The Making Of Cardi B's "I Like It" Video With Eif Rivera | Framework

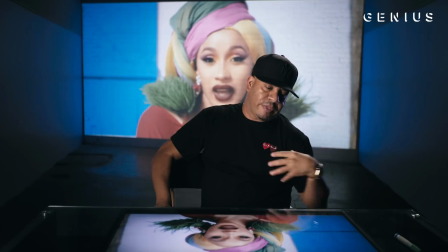It's beauty, it's colorful, but it's also gritty. That for me makes it real. Like I aim for that shit. I want some shit to be intentionally slightly sloppy here and there.
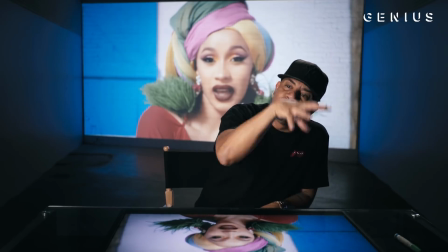So that you can feel like, yo, this shit feels real, because it is.
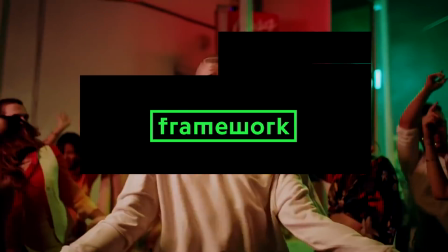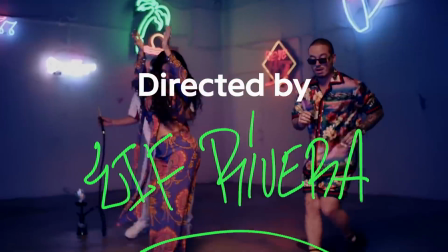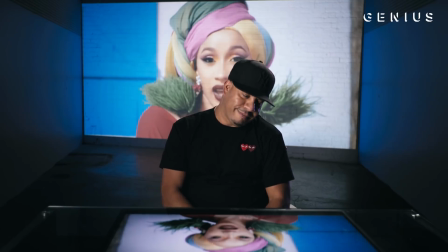The minute I heard the song, I was like, I need this. Don't give this to anyone. The Latin community, we know that's like an instant hit. It's crazy how I've worked with Cardi in the past. I remember her when I was doing videos for other artists and Cardi would come in and do background. It's amazing how everything comes full circle. When I first heard the record, the first thing that came to my mind was the movie.
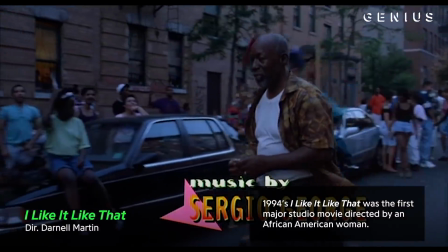It's a funny movie, great movie. It starts off with this crazy neighborhood action happening in the Bronx.
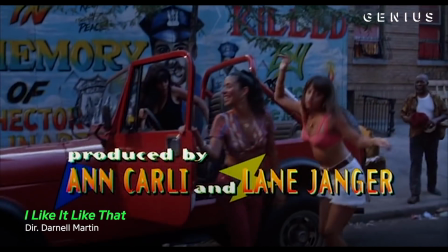You have these kids running by, cars, girls pulling up in Jeeps, cell phones, windows. So I immediately thought of that. It had to feel like a street video, but also pretty and everything else. For me, I would have loved to have done it in the Bronx and kind of replicate that whole look, but we had to deal with Miami and I just kind of had to adjust.
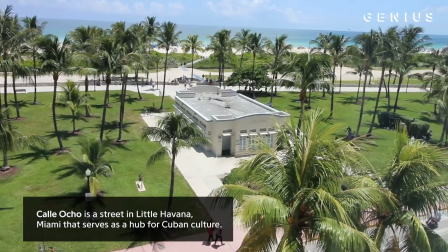We went down to this location in Miami called Gallocho. It's a Cuban area, a lot of Cuban scenes and everything else.
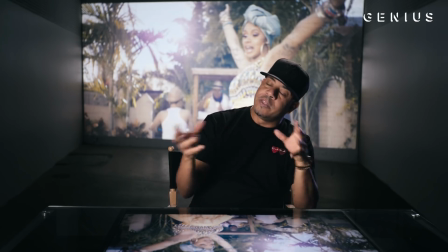I found this one block that had enough elements in there that I knew could work and then we came in and kind of dressed it up some more, like we put some more palm trees in there.
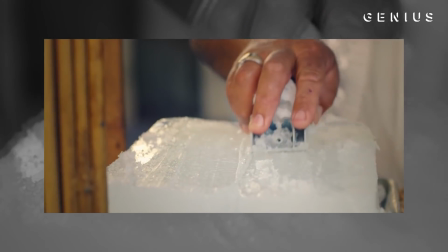I needed that ice machine. Growing up in the South Bronx, that was called a piragua.
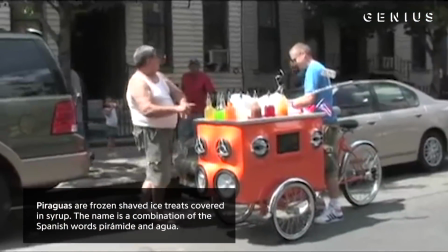That's a benefit of growing up Latino in the South Bronx and being able to know these things that are culturally important to us.
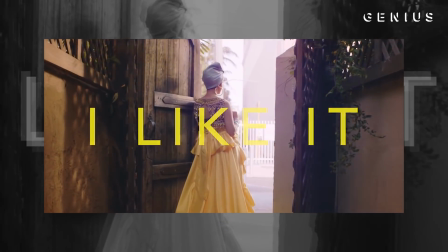That one hallway scene where she comes out with a yellow dress was an actual entrance to a restaurant. It was just maybe about 30 or 40 feet of this one space we're seeing here.
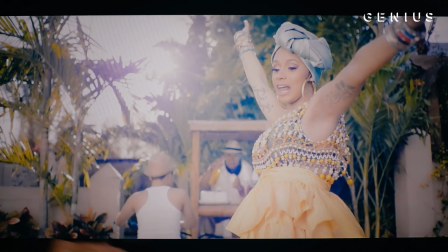I have to have the camera just capture a certain part of it.
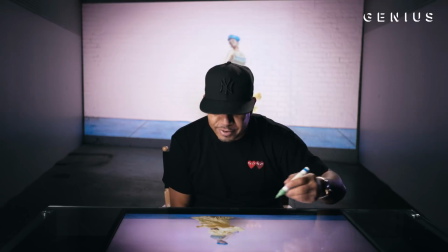Then we go to this pink wall. This is her frame. No joke. That's about as much as it was there. And it was just a bunch of fucking graffiti shit, that's my old tag name there.
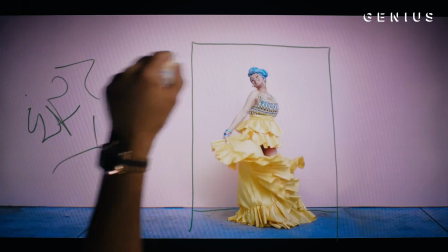And Post just kind of added all this, all the pink elements to that. This shot here, this is what we call the hero shot, because it makes you look bigger than life. It's a move where you come from below.
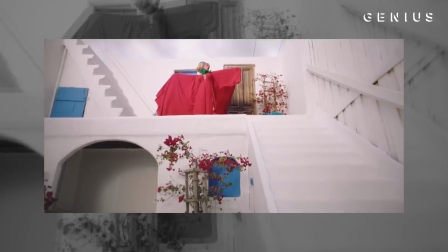When you come up high, you rise up high. It's almost showcasing the person all for the first time.
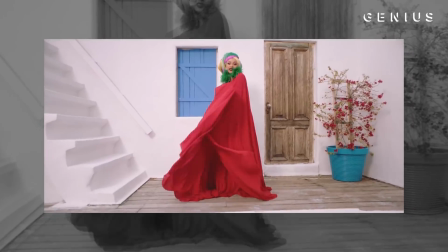It's like, here I am, bigger than life. She just wore this dress. She wanted to flow. She wanted to feel Caribbean in a way. And it hid the fact that she was eight and a half months pregnant. I mean, this was actually shot two weeks prior to the release of the actual video.
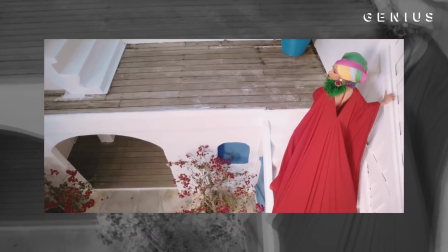Cardi is special, man. She's a light switch. When that camera turns on, she's a star.
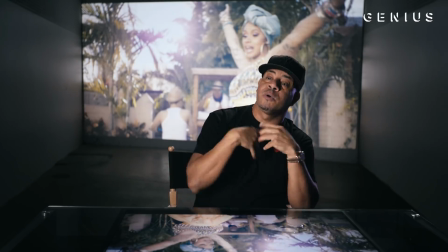All her movements, her mannerisms, everything was on her own. I didn't have to instruct her much. It was no complaining. No, you know, it's too hot. I gotta get the fuck out of here. I'm like, I'm hot, I'm pregnant.
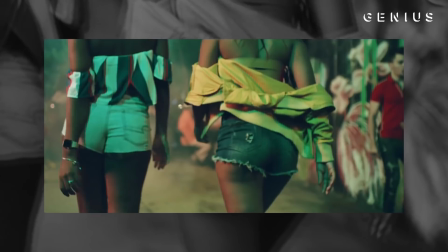It was none of that. I wanted Bad Bunny to have that street hood feel.
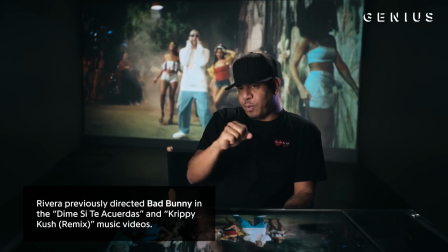This is a block or two away from where we shot Cardi doing a walk.
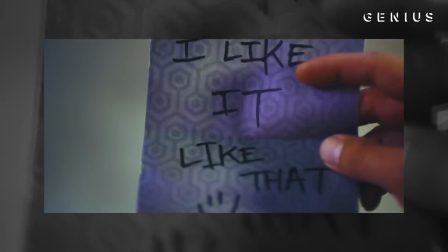Everything is one continuous flow with that girl coming across, running, giving him the note, he reads it, and then we start pulling away with him as he starts performing.
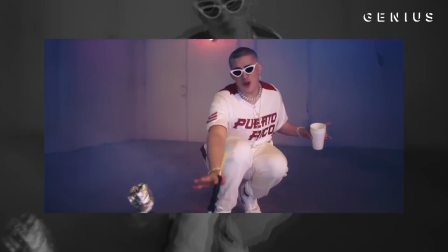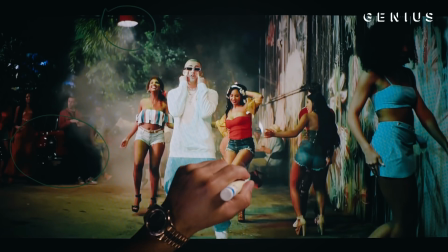We parked an old school car there, right? We put the old folks back here, just hanging out, playing cards, right, dominoes.
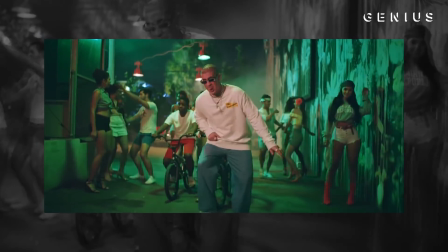And it was just, this moment was just about Bunny on his block. I imagined it and pictured it like a play, almost like the West Side Story.
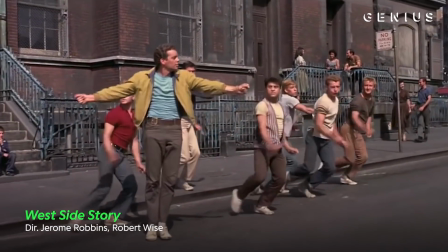Where I kind of wanted everyone just hanging out, chilling, and then all of a sudden this girl gives him the card, right?
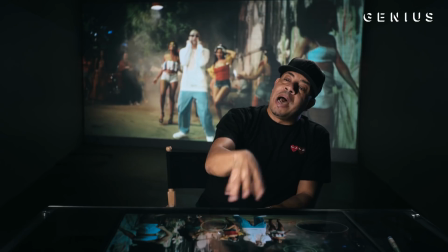He looks at it and he just breaks into this performance. Bad Bunny to me is like the Latin little wing.
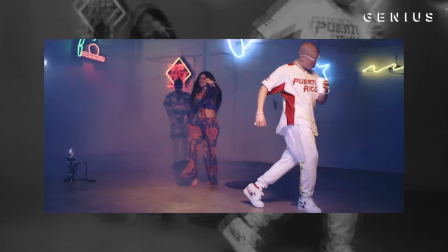He's an animal and it's like I want to see that come out of him. This particular setup was part of Bad Bunny's solo performance.
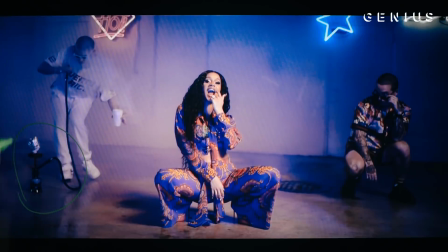Bad Bunny comes to me and he's like, can I smoke a hookah on set? We're not doing a world star video, right? I'm like, we're not. This isn't a world star video. Always give the artist, or try what the artist wants.
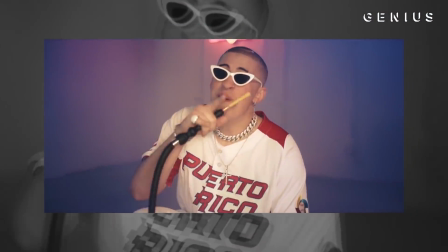DJ Calvoise, that's a major key. I thought it was hilarious because he just doesn't give a fuck.
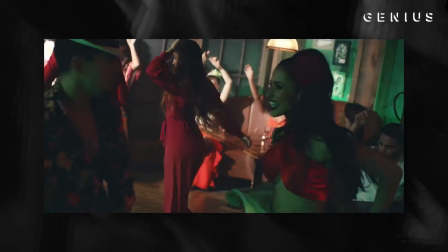For Balvin, this was actually a restaurant and it had this Latin feel to it. They had a live band there, so I kind of incorporated that into it. Those were actually the real band who plays there. It was his first time working with me, so I just told him, man, just do you, give me that energy. I don't think he was sure or aware of what I was going to do in the edit. When he got the link to the video, it was no changes from Valvin. He was like, this needs to go out today.
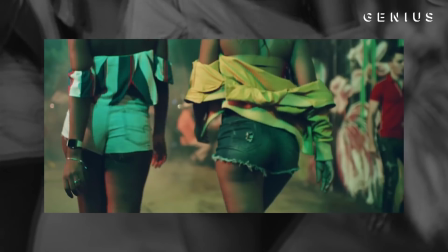I wanted Cardi to have a neighborhood feel. I wanted Bad Bunny to have that street hood feel.
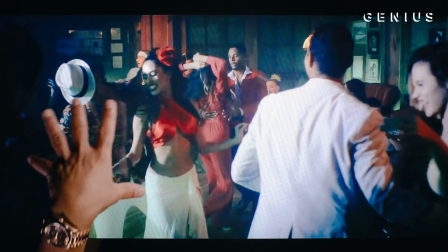And then I wanted you to go into Valvin's world and then kind of see this whole club scene.
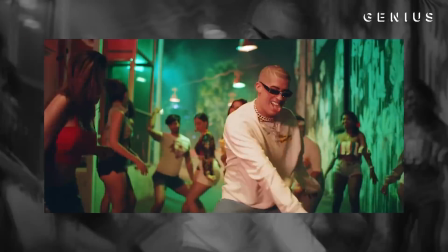I wanted the viewer to kind of live in all these different spaces as they go along within in the video.
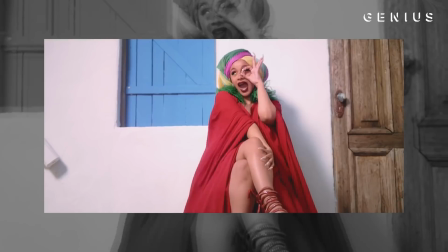I would have been devastated if I didn't do this video.
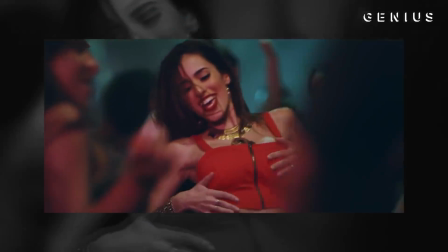I was like, I'm Latin, I'm from the Bronx, she's from the Bronx, I've shot Bunny, I haven't shot Balvin, and I was like, it was meant to be.
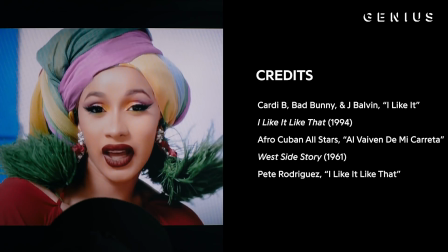Look at Cardi looking amazing, right? It's a great model.
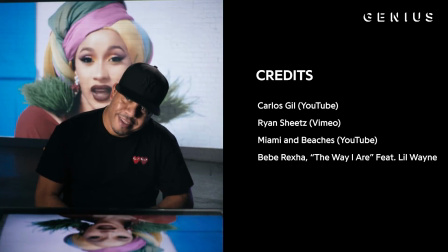I edit like on an old black and white TV.